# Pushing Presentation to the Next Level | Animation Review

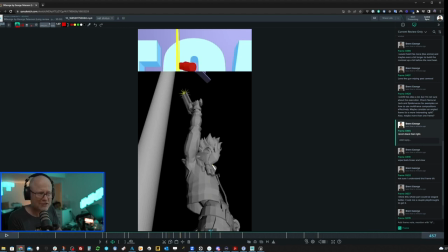(27:18)
like here you see the the muzzle flash is actually happening after the gun so like that's also could probably be a bit better and then like in this this shot is coming out way way after the gun's not even in the right spot anymore so i think you could clean that up i
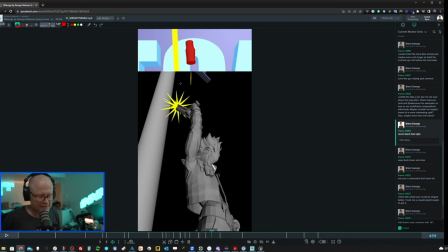(27:33)
think you just sort of probably blocked it in really quick um especially the effects so it'd be nice if you kind of take the time to kind of clean that up and and lock it down but uh yeah so just make sure uh and what i meant by randomness is is just you know subtle subtle changes like it's like just so it feels like it's not always sort of shooting the same spot i feel like you're probably doing that though
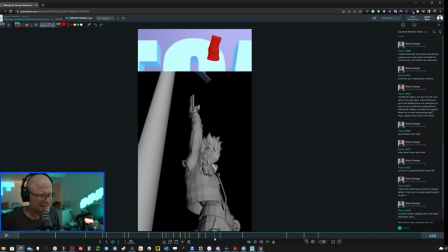(27:53)
i think what i'm just getting distracted by is the but just that these like these two recoils look almost exactly the same so i'm worried that you're just reusing and looping that animation another thing is take a look at how how much this pops in the shoulder look at that pop boom in
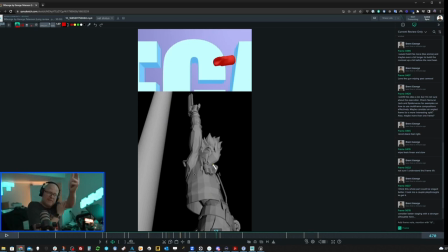(28:07)
reality like the whole arm should be going back and then and then and then resisted by the arm by the shoulder and that's what causes the sort of that rotation to happen um it feels like there's just something really weird going on there with a pop in the arm and the arm, you know,
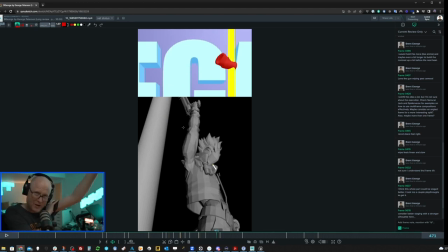(28:22)
the fist going out this way, but the shoulder going down. Anyways, I'll stop talking about it. Clearly it's bothering me and it's, it's, it's like, you've got some of the details bang on, but then there's a couple of details that are bang off. And so it'd just be nice if you could clean it all up and make that shooting just look awesome. And the reason why it needs to be awesome is because it's the only thing happening.
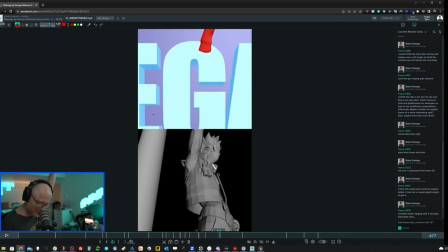(28:41)
I love this nonchalant attitude, like this pose here while he's doing that, I think is awesome.
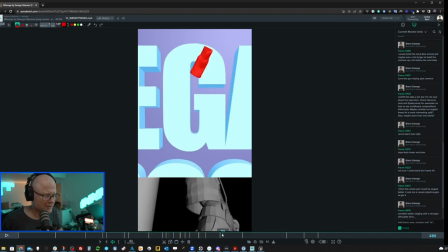(28:46)
I love the whole energy, the vibes of that is, is very, very, very good. And look at all the attention to detail on the secondary motion on the jacket and stuff.
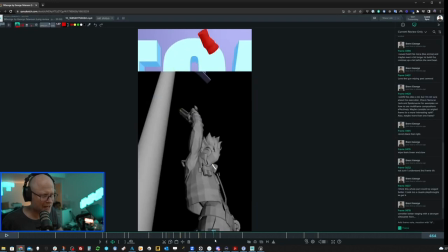(28:55)
You really did spend a lot of awesome energy and time, and it really shows with all those little extra details. Something bothers me about how linear this movement is and how slow it is. I think you could do something a bit more graphic, probably.
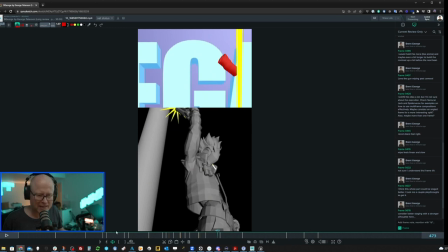(29:16)
Kind of dress that up a little bit more.
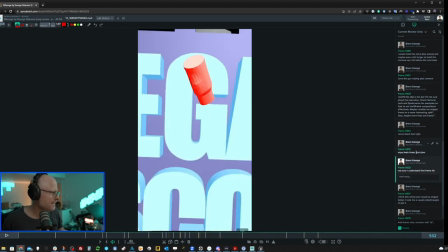um that's the wipe i'm talking about then not sure i understand this frame tilt there's like a frame tilt that randomly happens which i don't
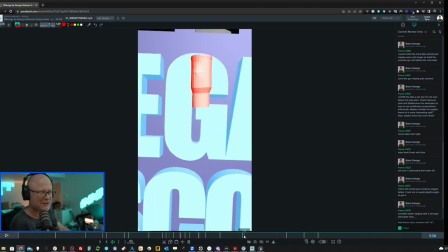(29:32)
really get it almost feels like it's like there's no like it's very linear too like it just stops it doesn't ease in i feel like this was maybe just a mistake or something i don't really know i don't really get it um
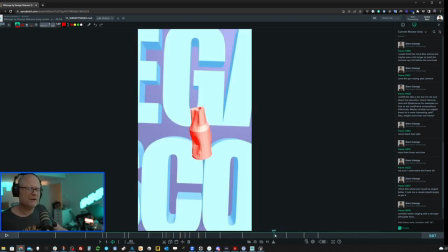(29:44)
now this moment here is my biggest issue, I think, of the whole thing. It's the thing that sticks out as the most need of improvement.
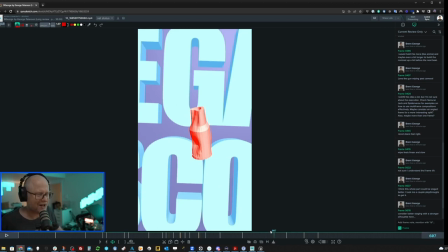(29:57)
And I don't have any concrete suggestions for you, to be honest, other than I would definitely try some things other than what you're doing.
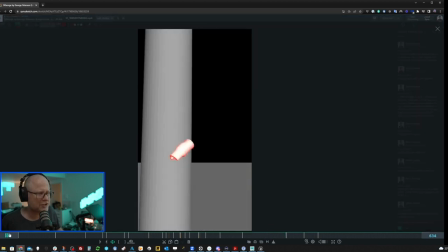(30:05)
I think that this transition to get to here, way too fast and way too confusing.
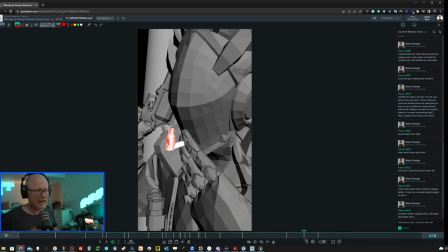(30:10)
I don't understand it. I think it would be, again, awesome idea. this hot beat up bullet.
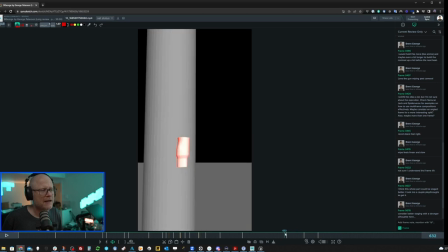(30:18)
Um, I mean, it would also, speaking of which, um, I would like, I don't know why it's hot.
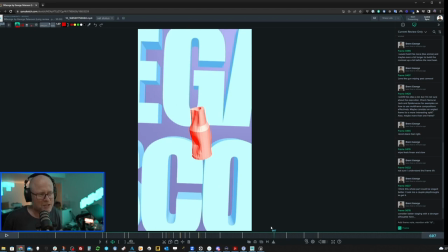(30:24)
He shot it a couple of times, but that would make it hot. Um, I think what you would need to do is try to sell that maybe as he's shooting it.
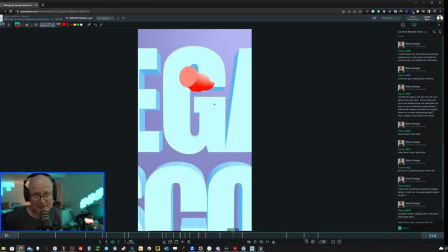(30:32)
Oh, you know what? What do you know? There it is. I didn't, I didn't notice this until right now. It is getting brighter and more red. So I take that. I take that back. Okay. Fair enough.
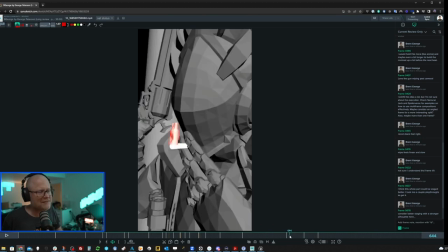(30:39)
I think you've established that, but when it comes down, like, I love this idea of it landing on the cigarette and then burning through the cigarette and basically lighting it. I mean, what a convoluted, but very sexy way of lighting a cigarette. I think that's very, very clever. And I really, really love the concept. It's just that get from here to here.
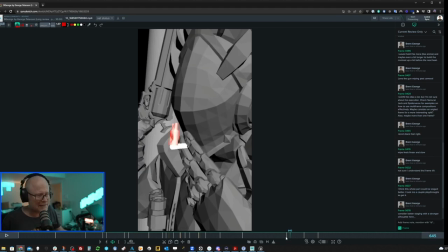(30:57)
I don't know. I think you need to find a better way because it just feels very, very difficult to follow.
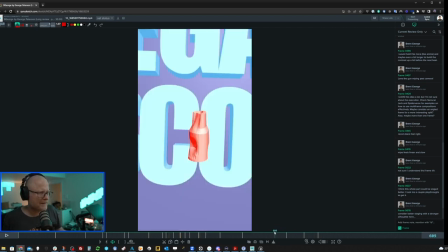(31:02)
The camera is moving kind of down really quickly following this bullet.
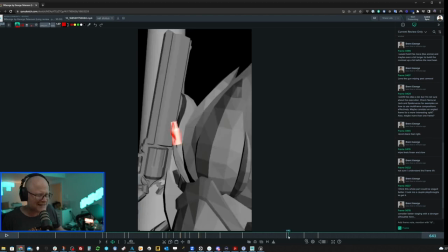(31:09)
And then just the fact that it stops on a dime. It just, I don't know. I had to watch this a number of times before I understood what was happening.
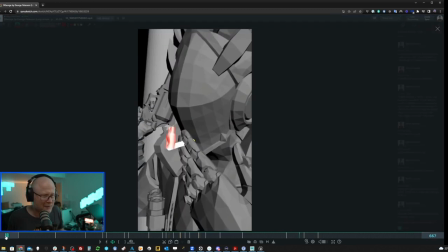(31:17)
It almost felt like it was cutting.
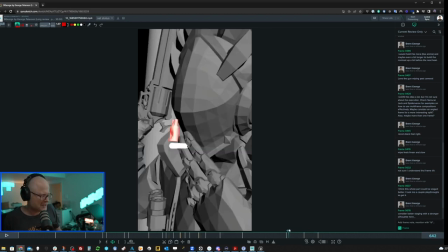(31:19)
So I would try to come up with potentially another way of getting there.
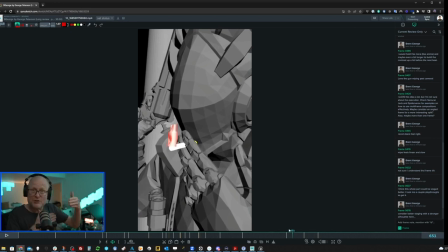(31:26)
Maybe a cut, maybe using frames,
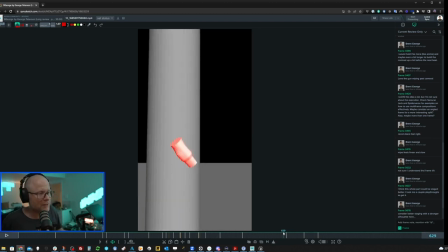(31:29)
you know, maybe even if you want to keep it simple, this could just go and fall out of the shot.
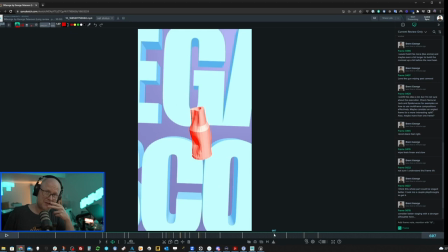(31:37)
And then you could cut to basically him like with a cigarette and this thing just dropping and landing on the cigarette. That would be the simple, clean version of staging this, in my opinion. But there might be other ways if you wanted to kind of go more over the top.
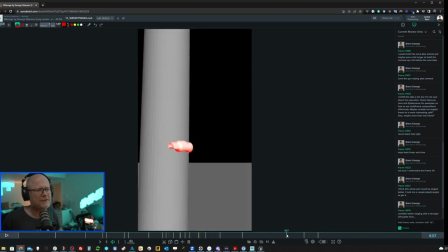(31:51)
I just, something about this one just feels very, very jarring and it makes it very difficult to follow, which is sad because it's a great idea.
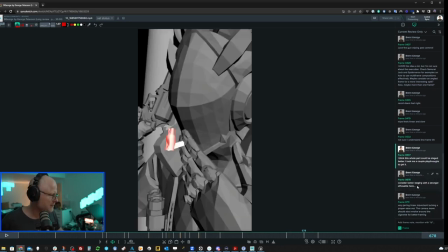(32:03)
Almost done, almost done. Consider better staging with a stronger silhouette here. So when we get here, to help with the staging and to help with clarity. There's a lot of like, it's just all jumbled. There's all kinds of stuff here, all the stuff.
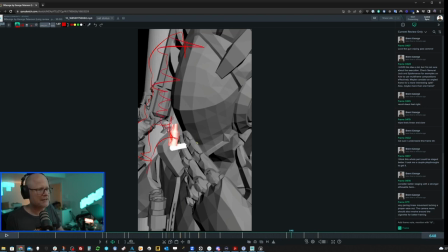(32:18)
Where in reality, what if we could remove all that stuff out here and then like literally have it so that we really see more of just his head and the hand and this cigarette and this thing landing where all the stuff in the background is all gone.
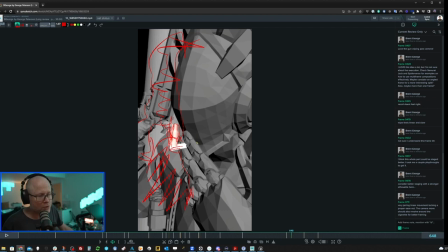(32:35)
Now, you could do that with some depth of field for sure if you're going to render this, but you could also maybe just push it with some lighting and also some, some, just some, some, some framing or some, some, uh, staging with the character so that we don't have too much stuff going on in the background to, to, to take away.
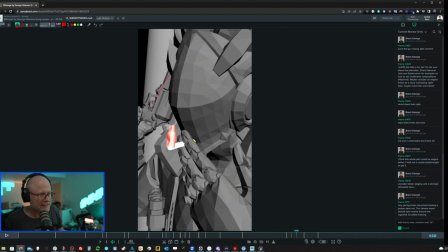(32:52)
Um, also try to avoid having too much motion. Like this gun is moving a lot when what we really want to be doing is paying attention to this. Obviously some effects animation would go a long way here too. Like we could actually see like maybe as he's pulling it in, like right now, like he's, I don't feel like there's any of that.
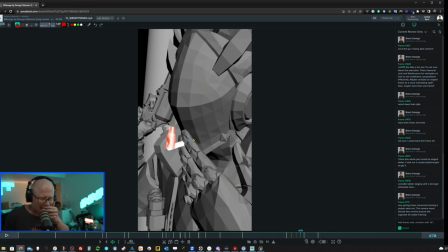(33:08)
I don't, I don't, I mean, I see his jaw moving, but I don't feel like a, I don't feel like there's a inhaling going on there. And I feel like while he's inhaling, it'd be great if that bullet was glowing even brighter red, because that would be what would happen if there was like an air over top of something that was hot.
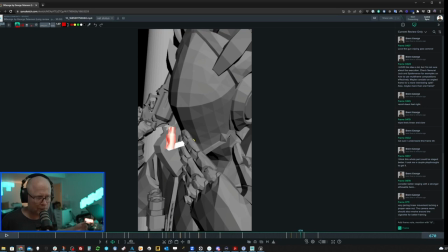(33:25)
Like what a cinder would do. It's probably not true for like a hot bullet, but, you know, I think people would connect with it anyways. Anyways, staging, staging, staging. And anything we can do to make this make as much sense as possible, remove any distractions. and focus on what you're trying to say in this frame.
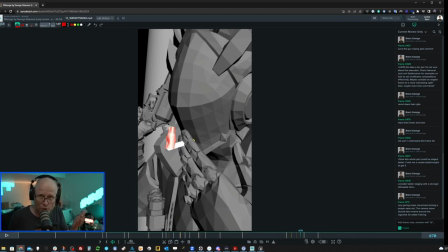(33:42)
You're not trying to say he's moving his hand around with his gun. What you're trying to say is there's a cool gag here and I want everyone's attention 100% on that. And so just make sure that that's what you're doing. Don't distract from anything other than that central beat that
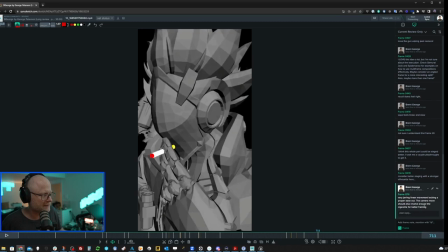(33:57)
you want people to understand from this scene or from this shot or framing or whatever. Last thing to say here is a very jarring linear movement, lacking a proper ease out. The camera move should also revolve around the cigarette for better framing. So if we watch this, you'll see what I'm talking about.
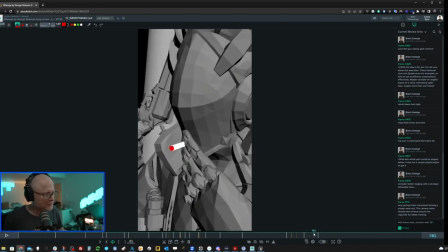(34:15)
Do you see how jarring that is? It's because when we take a look at like we're coming from this really great moment and then suddenly it's like, look at this very first frame. It's boom. There's no ease out at all whatsoever. That's not the camera, though, because the camera is actually pretty subtle, I think. Or maybe it is. It's just that maybe the perspective is what's dampening in that.
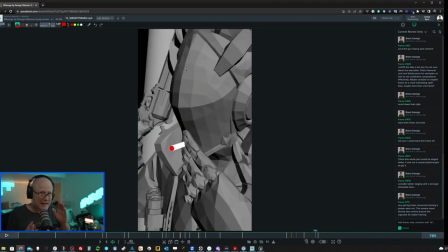(34:33)
It feels like he's also like it's the camera as well as him moving suddenly. and I think it's all coming from a linear key. So just make sure that you have a proper amount of, you know, you know what you could also think about doing that would really kind of give this whole thing a bit more texture is this very subtle handheld feeling camera.
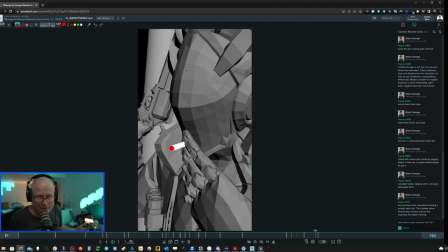(34:50)
That could be very cool. It would depart from your typical anime presentation, but maybe that's, maybe that could be a good thing. Maybe it's this interesting kind of hybrid of different ideas. I don't know, it's worth thinking about.
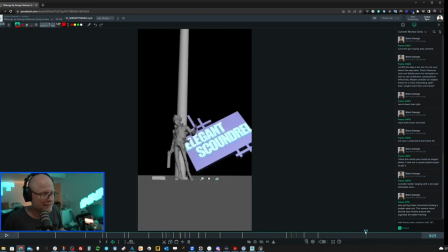(35:04)
So yeah, I don't have any comments for the rest because I think it's really great. I think that, I mean, the landing could be a bit better.
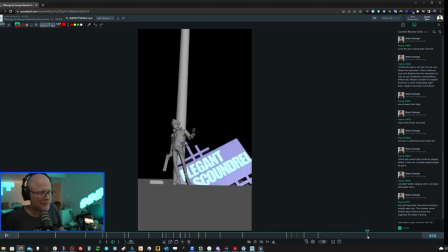(35:09)
It feels a little bit simple. We're just going to go like this, as opposed to like if there's a proper landing that like maybe deforms the sign and maybe a couple, a couple of letters fall off right away or at least become loose. And then suddenly after a beat, they all kind of drop off.
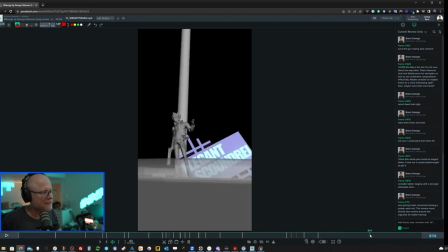(35:24)
I mean, there could be more work done here to make that feel good or better, but it's already pretty awesome.